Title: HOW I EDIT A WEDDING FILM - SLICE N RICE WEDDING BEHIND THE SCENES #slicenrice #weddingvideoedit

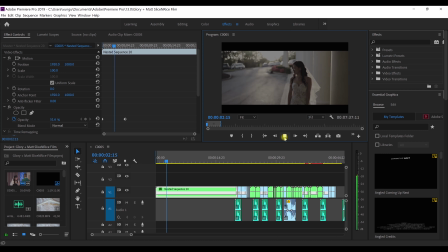493s
It's a very romantic shot, and I relied on Sony
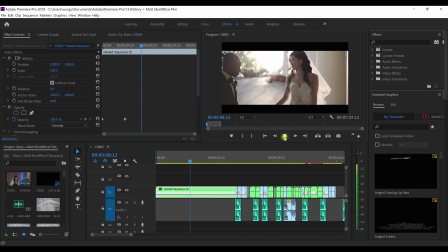499s
A7 III autofocus tracking Glory to do the shot, and it handled it perfectly.
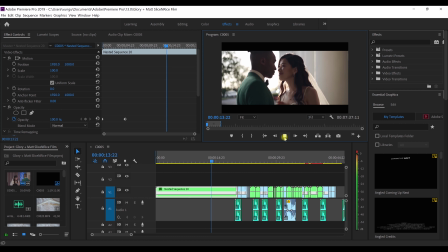504s
Got the sun flare, and I knew right at this moment the music's gonna hit, and I want to use the transition, and that's the first transition.
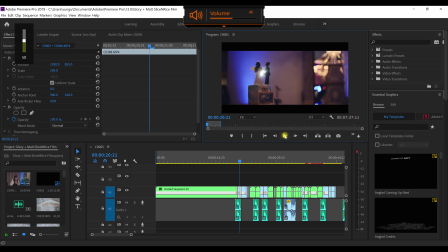514s
So, what kind of transition was this? It was very simple. It was a speed ramp. So that's all it was. It was just a speed ramp with a bit of motion blur applied, which you see right here.
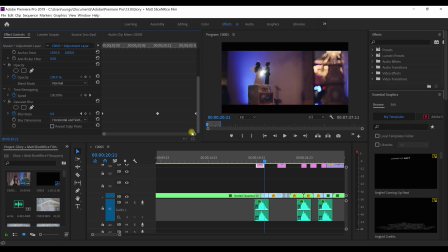530s
It's just a Gaussian blur, as you see right here. Gaussian blur applied.
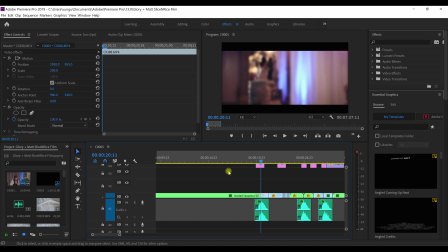536s
And right where the two clips meet together is where I have the blur at, I believe,
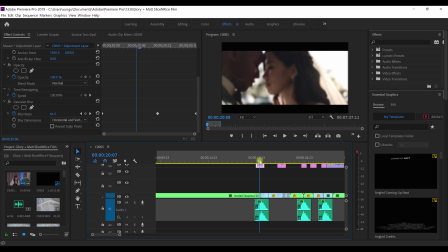549s
100%, and right when the speed ramp begins is at 0. So I did keyframe 0 to 100% right when the clips touch, and then 0% by the time the next clip ends.
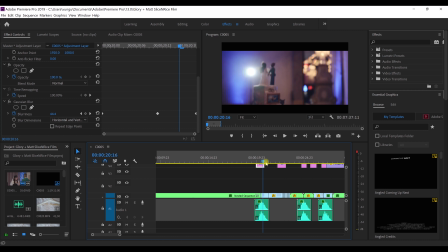564s
So every time you hear me mention the speed ramp, that just means I did a standard from slow motion to very fast motion gradually, and with the blur, and that's how I do my speed ramp. So as you can see right here on this clip, let me get in closer.
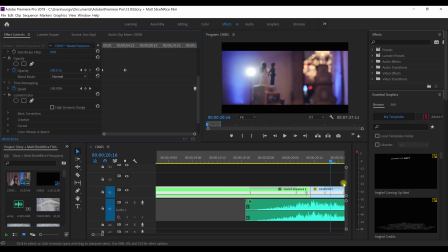584s
You can see how I did the speed ramp. And if you don't know how to do speed ramp, please go ahead, and there's plenty of tutorials online that will explain it way better than me. But essentially, this is slow footage, and then I sped it up really fast,
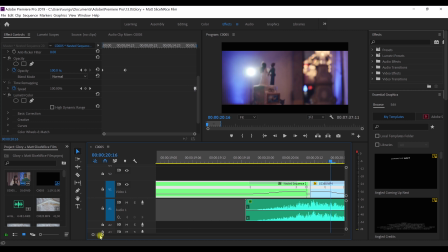601s
and then I start off the next clip sped up, and then I slowed it back down.
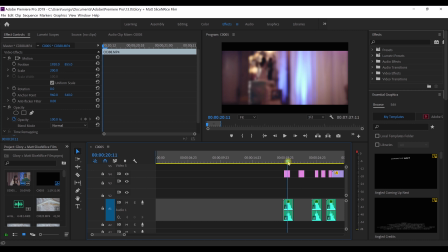608s
That is a speed ramp with motion blur. And the key here, the how I was able to make it kind of make sense together is because
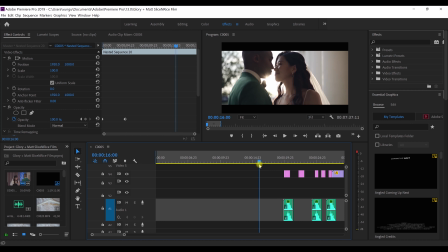617s
you have the blinking of the sun
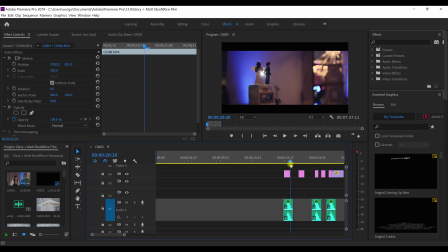622s
and then speed ramping into the blinking of the
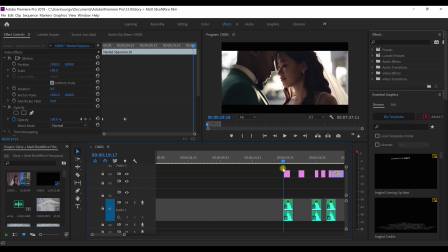628s
spotlight behind them. So, and of course, it's them together.
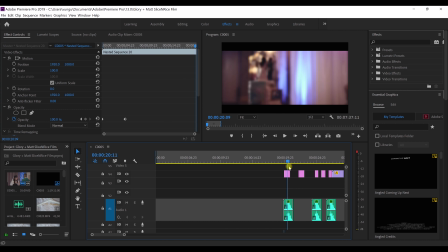632s
So it's them together plus the light, them together plus the light with the blur with the speed ramp. So it looks more seamless than what it's made out to be. And a lot of times, video transitions are very much like magic, where it just tricks your eye. And that's essentially what it does, is just tricks your eye into thinking that something is more seamless than it actually is.
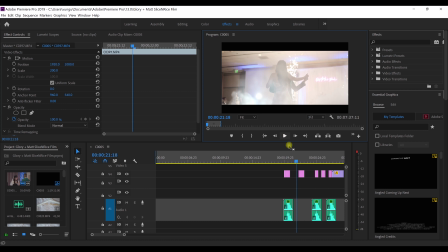653s
And then the same thing here.
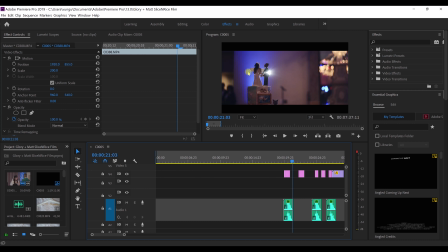655s
It was just another speed ramp, and this I'm just associating Glory and Matt with the light with another light. So it, as you can see, it's just very simple, but it's also just speed ramp into that shot,
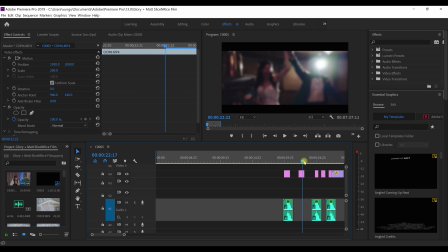668s
and then I believe it's another speed ramp out of that shot into a string of shots with motion blur.
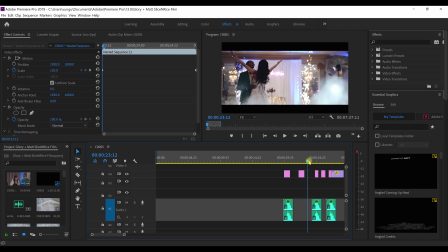677s
It's just hard cuts, clip to clip, and there's also.
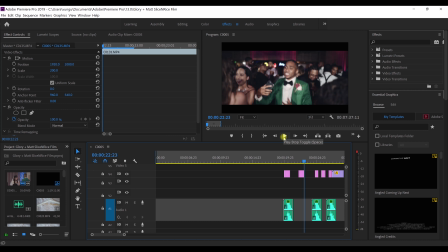685s
So right after that, I just match the boom of the fireworks with the boom in the music.
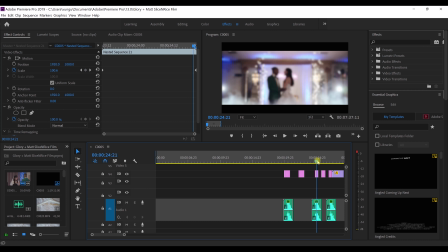693s
And this was another speed ramp. And again, there's an association here. So I speed ramp. This is a shot that was starting to go down. So I used the movement of going down, and then it goes down into the tungsten lights. So we have the lights.
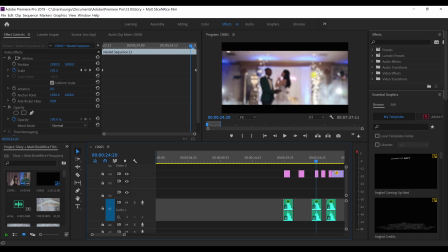712s
So we have yellowish lights sparkling into yellowish lights up top,
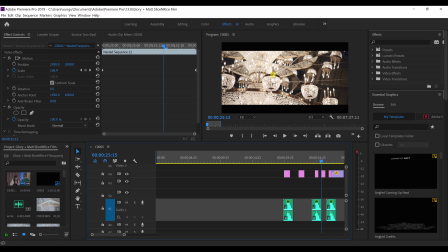721s
and then this is just another moving speed ramp down to another chandelier
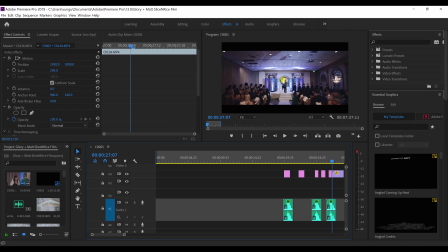727s
and down into these all speed ramps.